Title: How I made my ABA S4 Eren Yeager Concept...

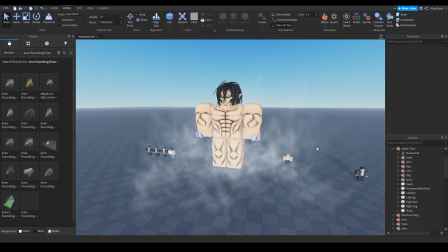8:14 And that's it for the attack Titan stuff. The eyes aren't really a texture, so now I should do the bullet stuff.
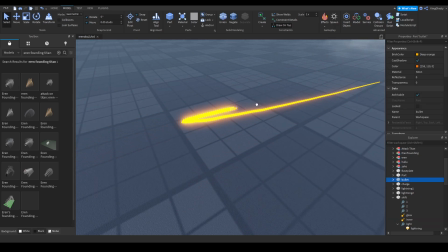8:21 So the bullet is just a moving thing with a cool trail. As you guys can see, just, you know, pretty cool.
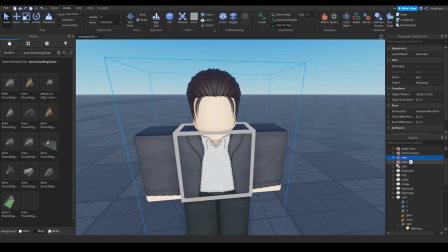8:29 For Eren's head being shot off, let me make his head transparent real quick.
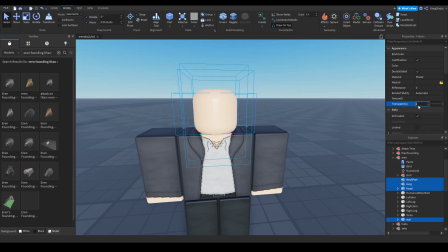8:36 Oops, let me make this there.
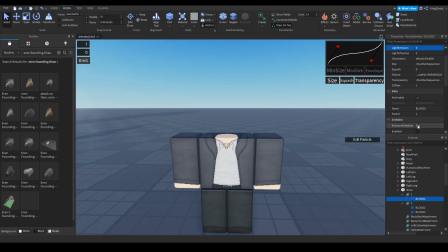8:40 So the torso, there's this first blood thing that just looks like some spikes coming out, so it's kind of like
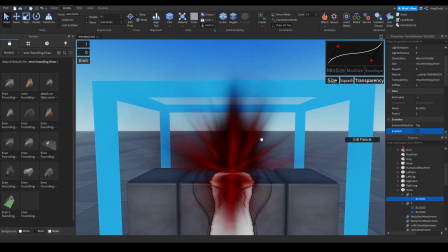8:47 looks like an illusion of blood like just spilling out.
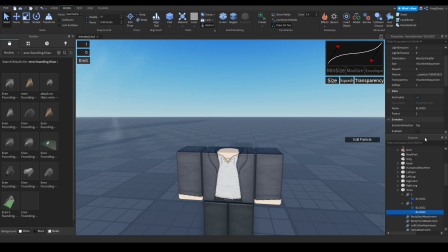8:50 We have this one, which is just droplets of blood falling down, and just some water texture that's colored red.
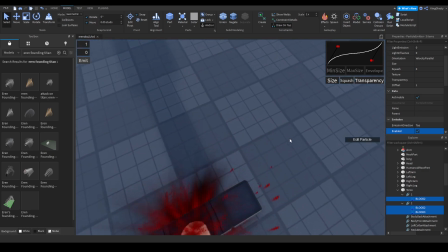8:59 And in the end, it looks like this. Doesn't look the best, I'm not gonna lie to you guys, but it worked since it wasn't really visible.
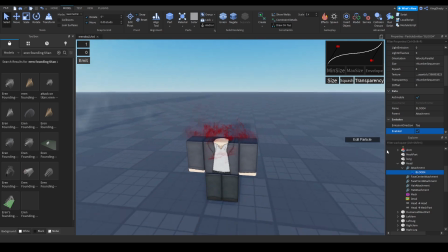9:06 And the head just had the bleeding effect. So yeah, I think that's it for all the effects.
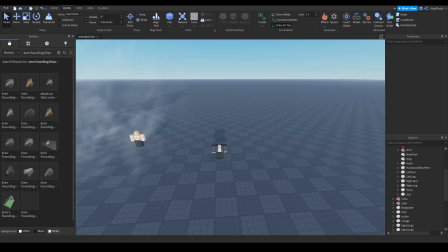9:16 Yeah, that's it for all the effects, I think. So now let's go with the animation. Let me just close the file and reopen it so I can get the full Alright, let me start the transformation.
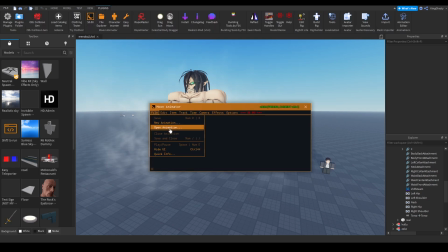9:25 So I do all my animations on Moon Animators. So as you can see, open animation. I think it's Eren attack.
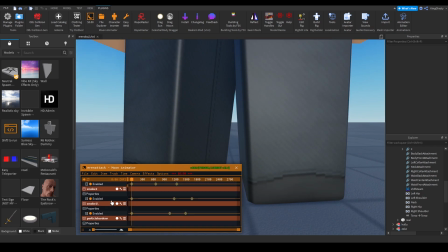9:31 Yeah, here it is. So let's just go frame by, let's go just look at Eren's C frame, well, his movement. Here, so as you can see, he pulls up his arm.
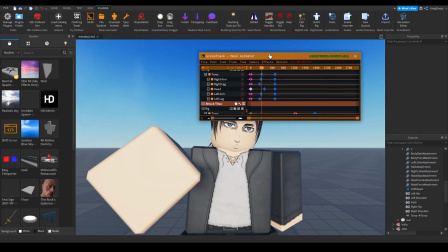9:44 Pretty simple animation, just pointed towards the camera, and he's meant to be bleeding from it. Let me just turn that on real quick.
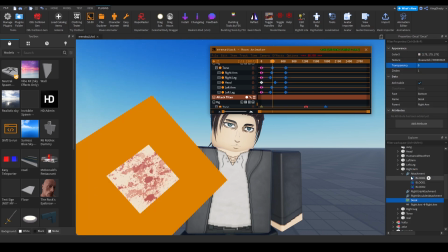9:50 Sorry guys. 0 and boom. So yeah, he is meant to be bleeding from there.
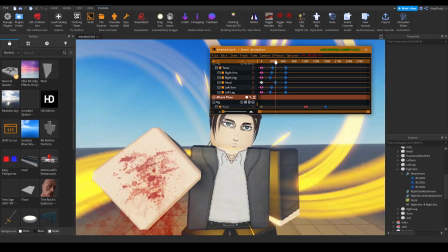9:59 pulls up his hand, starts to glow.
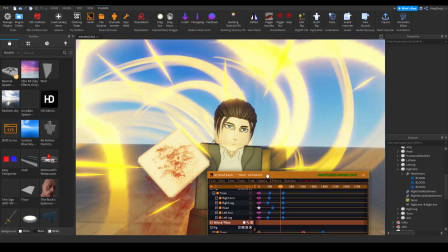10:03 The shift effects that I showed you guys earlier, and then a big tie-in shift.
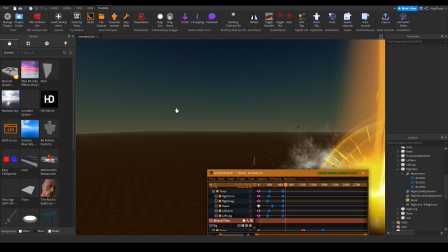10:08 I did change the environment to make it look a bit more like when he actually shifted in the anime.
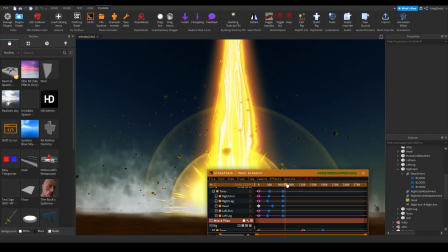10:14 Like the sky kind of turns grayish or like darkish when he shifts, and I did add some what's it called,
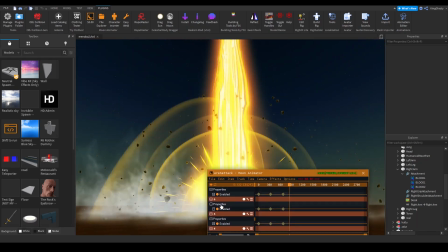10:21 some lightning effects in the animator, which is basically a trail that has the wiggle effect on it.
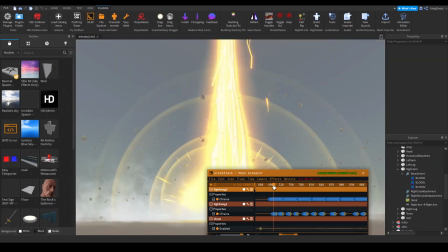10:27 Let me find the keyframe. So it kind of looks like lightning, as you guys can see, just sparks down.
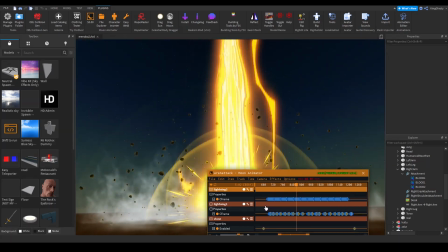10:33 I took the inspiration from Par's
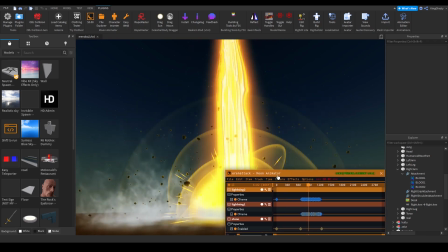10:37 Misaka stuff, which looked really cool, and yeah, just the shift looks in the animation, just all the lightning sparks coming in.
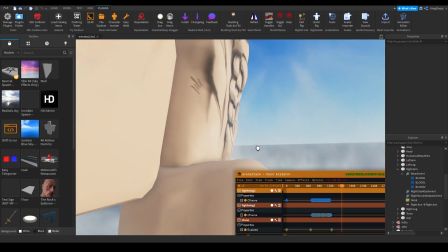10:43 White flash, smoke coming out, and Eren's pose looking ahead.
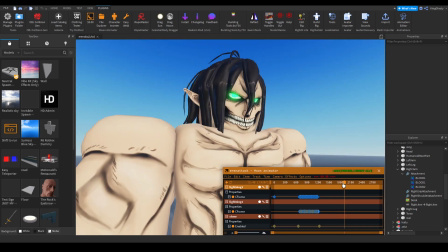10:49 So I was gonna animate a roar, but the mouth isn't animated, so I can't really animate that, sadly.
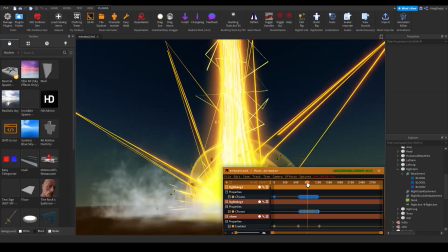10:55 So yeah, it's pretty simple animation. Didn't really take much.
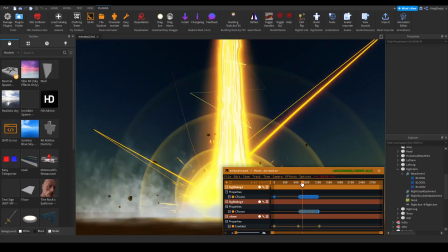10:59 Well, just making the effects took most of the time. So yeah, here we go.
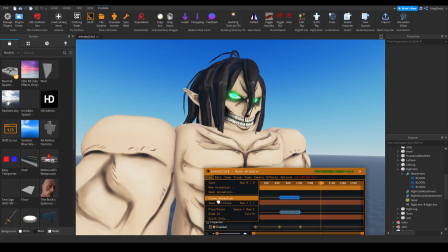11:06 The smoke disappears, and yeah, that's pretty much it for the first animation. For the second animation,
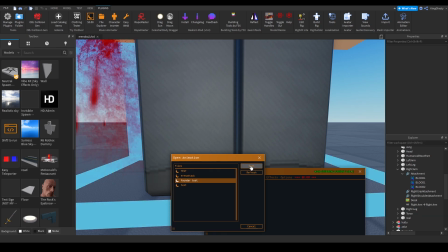11:12 which is the founding one, founder test, I think it's called. Yeah, here it is. So, is this?
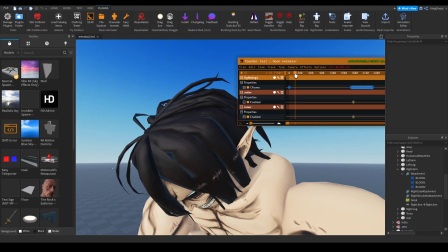11:18 Yeah, here it is. So Eren flops to the floor in his Titan form, flops down.
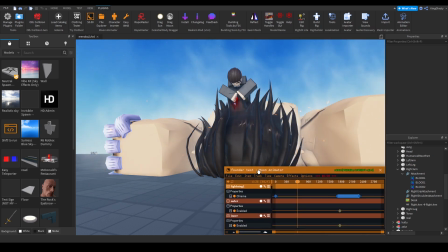11:23 Oh, I didn't change the models. Whoops. Let me just do this real quick.
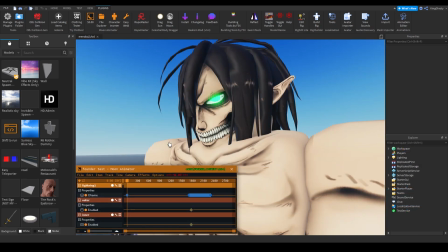11:28 My fault, guys. Alright, we're back. Let me turn this off and show you guys the animation.
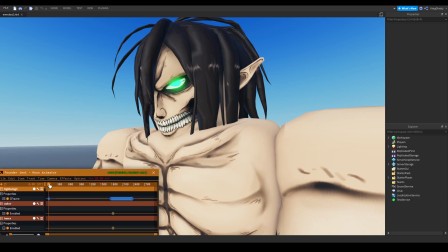11:33 So, as I said, Eren just flops down to the floor. Ignore the models over there.
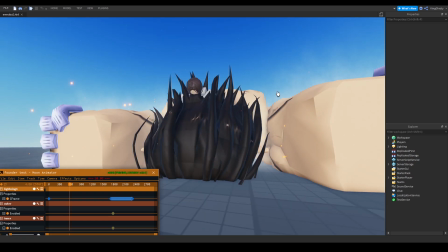11:38 I can't move them. Here's just the steam effects coming out when he gets out of his Titan form.
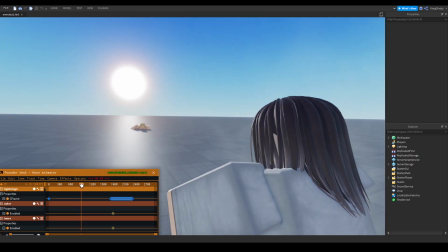11:44 Eren front flips out, looks at Zeke, looking at the floor over there.
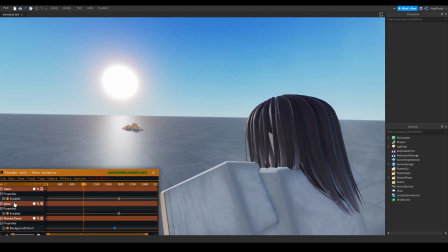11:50 And the run animation is super goofy. I'm gonna try show you the run animation without the camera on.
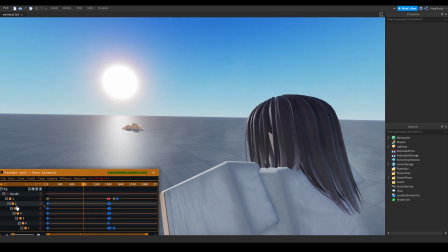11:57 It looks very stupid. I'm not gonna lie to you guys. I was very lazy when I animated this, so allow it.
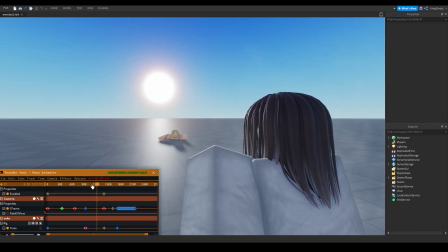12:05 Here's how it looks. Luckily, the camera covered it up, so it looks decent.